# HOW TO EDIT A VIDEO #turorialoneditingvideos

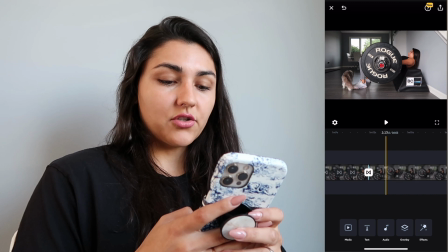744s
And you see here, I'm starting my set. So when I start my set, of course, I want to change,
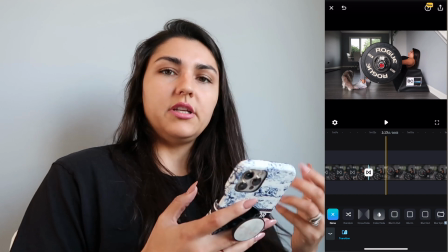749s
but I'm gonna change it into something else because I want there to be a difference between all of these other clips and then this one.
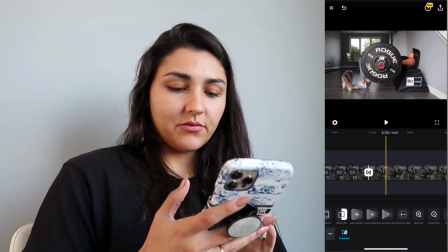756s
So, I don't know, this is like so hard. Let's do
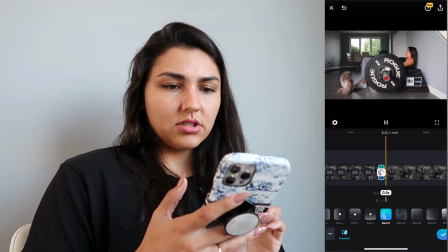767s
slice. Okay, let's do slice.
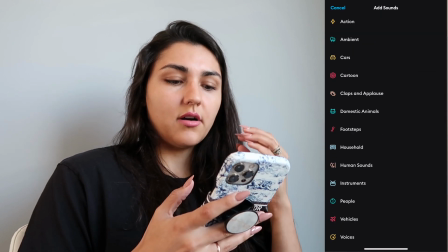770s
And then I do want another sound because, again, I want to make sure that the audience knows that something has changed.
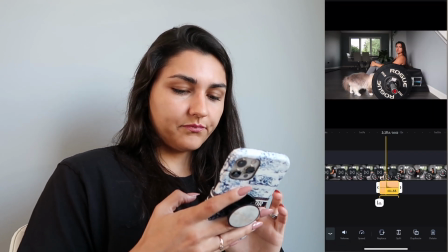779s
And I just always use this one. So just doing the same thing.
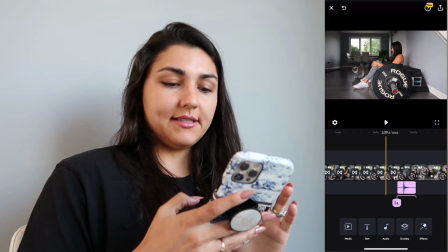785s
Let's see.
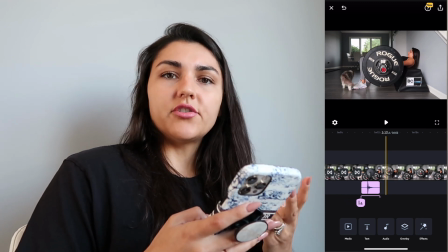789s
Now, because I'm working out, usually people are not very interested in watching 2 minutes of me just lifting heavy weights.
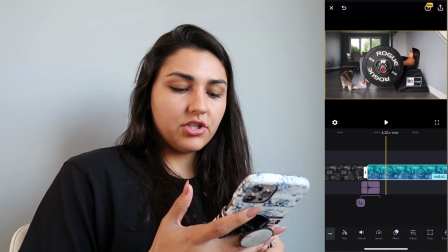796s
I'm gonna press on the clip. You can see down there, down below, you can change the speed, the filter, the adjust, crop, trim, whatever you need. I'm gonna press on speed, and I'm gonna speed this up. So you just go, go, go, go, go, go.
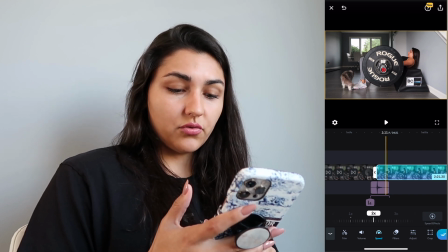811s
I'm gonna do 2. Let's see what it looks like.
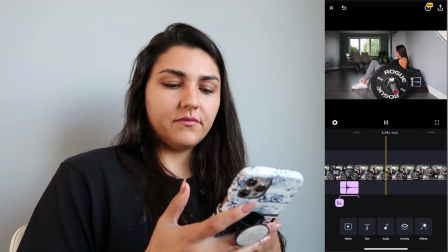818s
Much better, shorter.
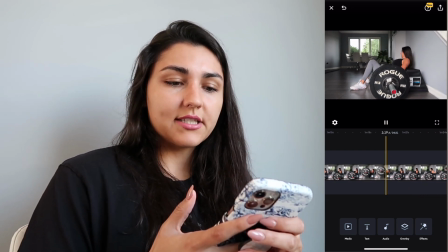820s
I think I'm gonna make it more interesting again, and I'm gonna just leave out the last reps without, you know,
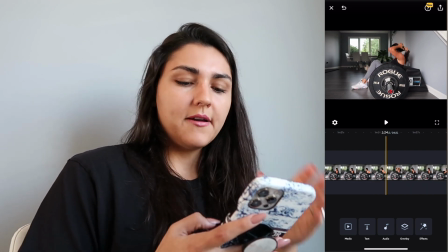827s
it being so fast, because I want, and I'm gonna closing it up, I want people to see what it takes to gain muscle,
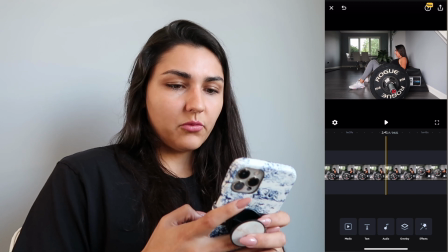834s
right? And it's not just lifting weight, it's a lot more.
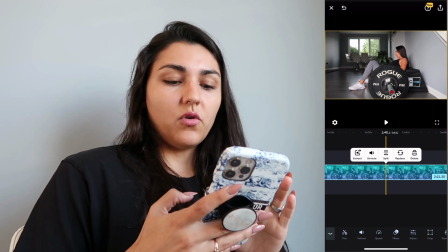840s
So I'm gonna click on the part that I want to change something.
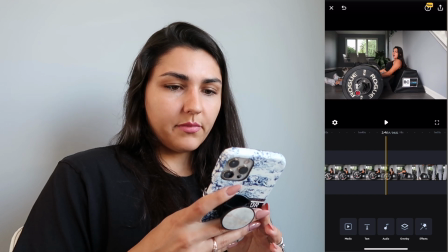845s
So I want to change this part right here, but let's do a part.
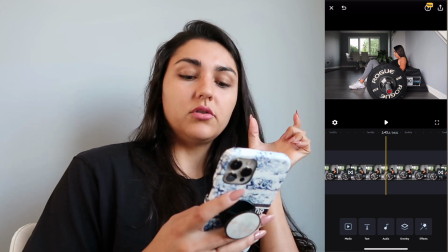852s
Okay, so now I separated the clip that I want to actually make sure that people watch.
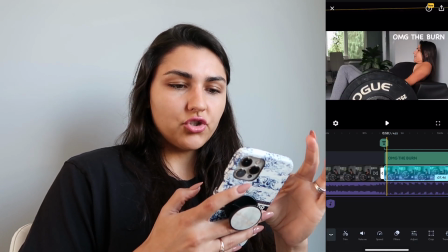857s
So I'm gonna press on the clip, of course, and then I'm gonna zoom in with my fingers because I want people to see my face.
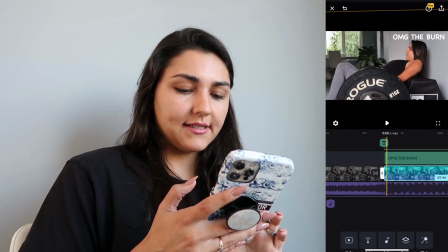866s
Then I'm not gonna do a fast, and so I'm gonna press on speed and back to 1.
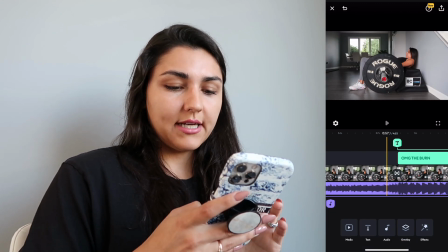870s
1 is like the regular. Let's see what it looks like. I'm gonna leave this.
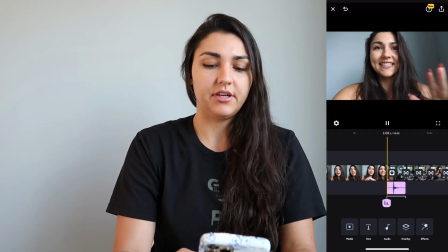876s
So now, of course, we don't have a sound here, so we need music. Let's add the music.
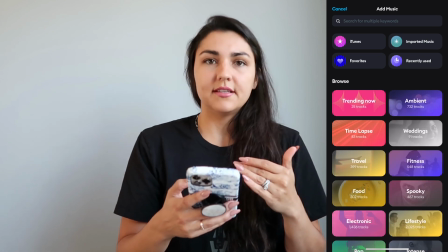882s
Let's go audio, music. In this Splice app, of course, not sponsored at all.
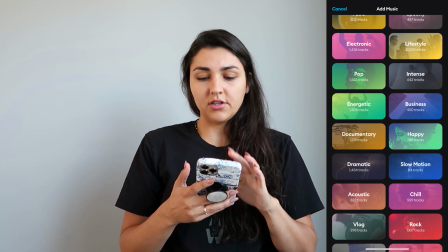889s
You just pick what kind of music you want. So I'm gonna do lifestyle. I've never won here, so let's listen to a couple of them.
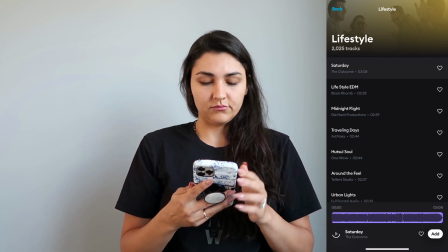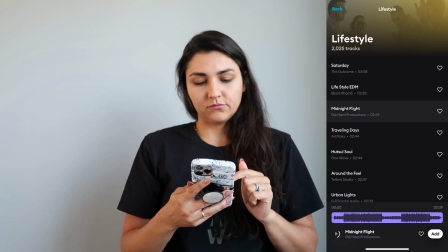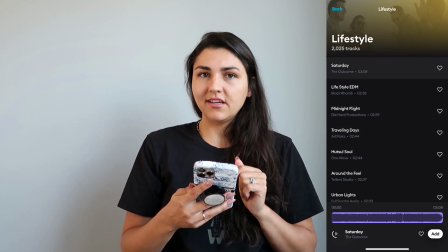916s
think I like this one.
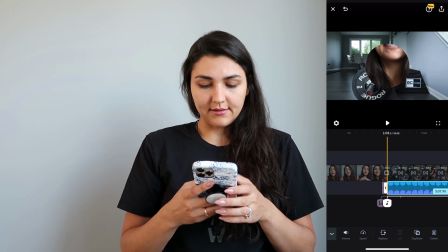920s
So you just add the sound, and then one thing that I like to do,
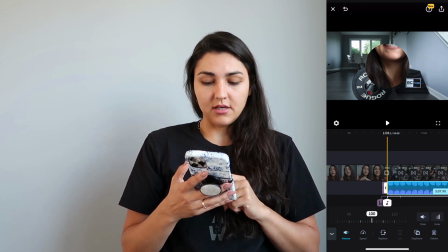926s
you double click on that, you press on volume, and then it says fade. So it kind of nicely fades in, you can see the music.
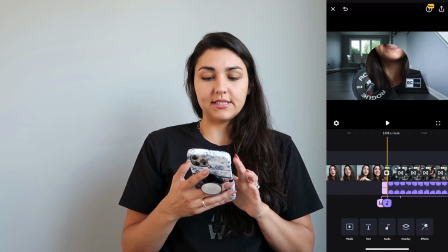934s
So let's see.
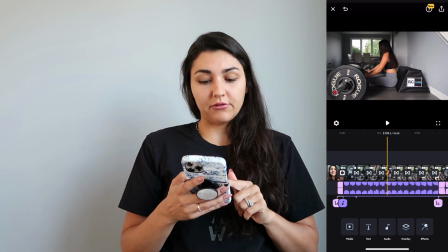939s
But this is way too loud for me. I don't want such loud music.
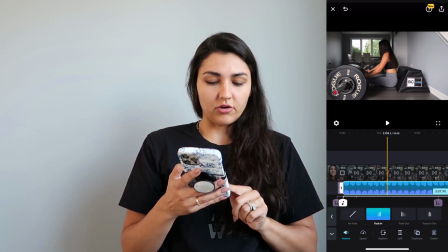943s
You press on the sound, volume, and then there's a little arrow back, and then you kind of pick what sound you like.
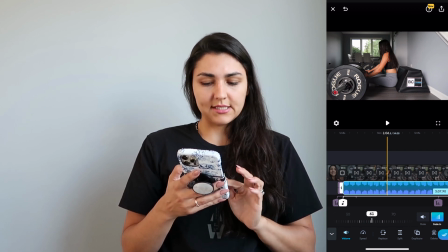951s
So I'm gonna do 60, and let's see.
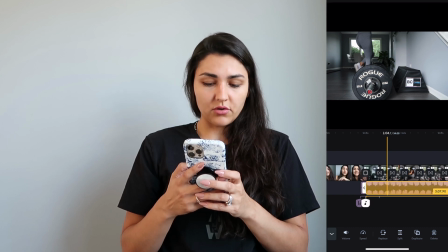957s
I'm gonna press on the sound again. I'm gonna hold, and I'm gonna move the sound closer for it to be even with the little transition sound.
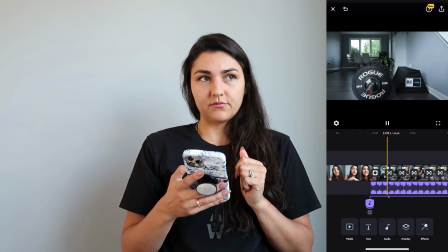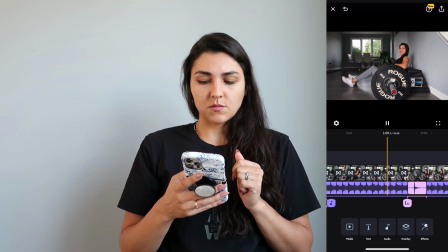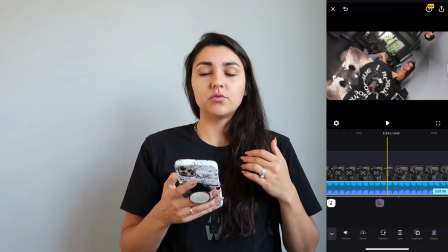976s
Okay, and then now when I'm starting to work out, I don't actually want the same sound.
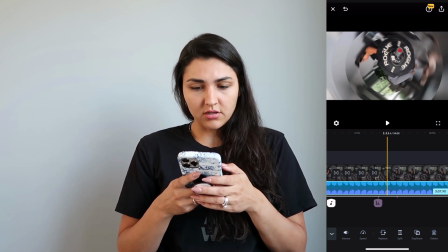981s
So right when the transition happens, little swirl, I'm gonna press on the sound.
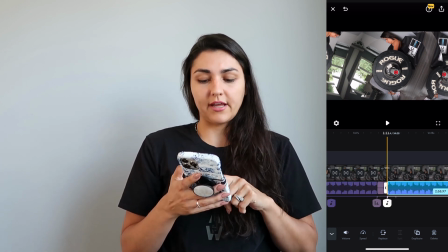988s
I'm gonna split, and I'm gonna press on the part that I don't want. Click again, delete.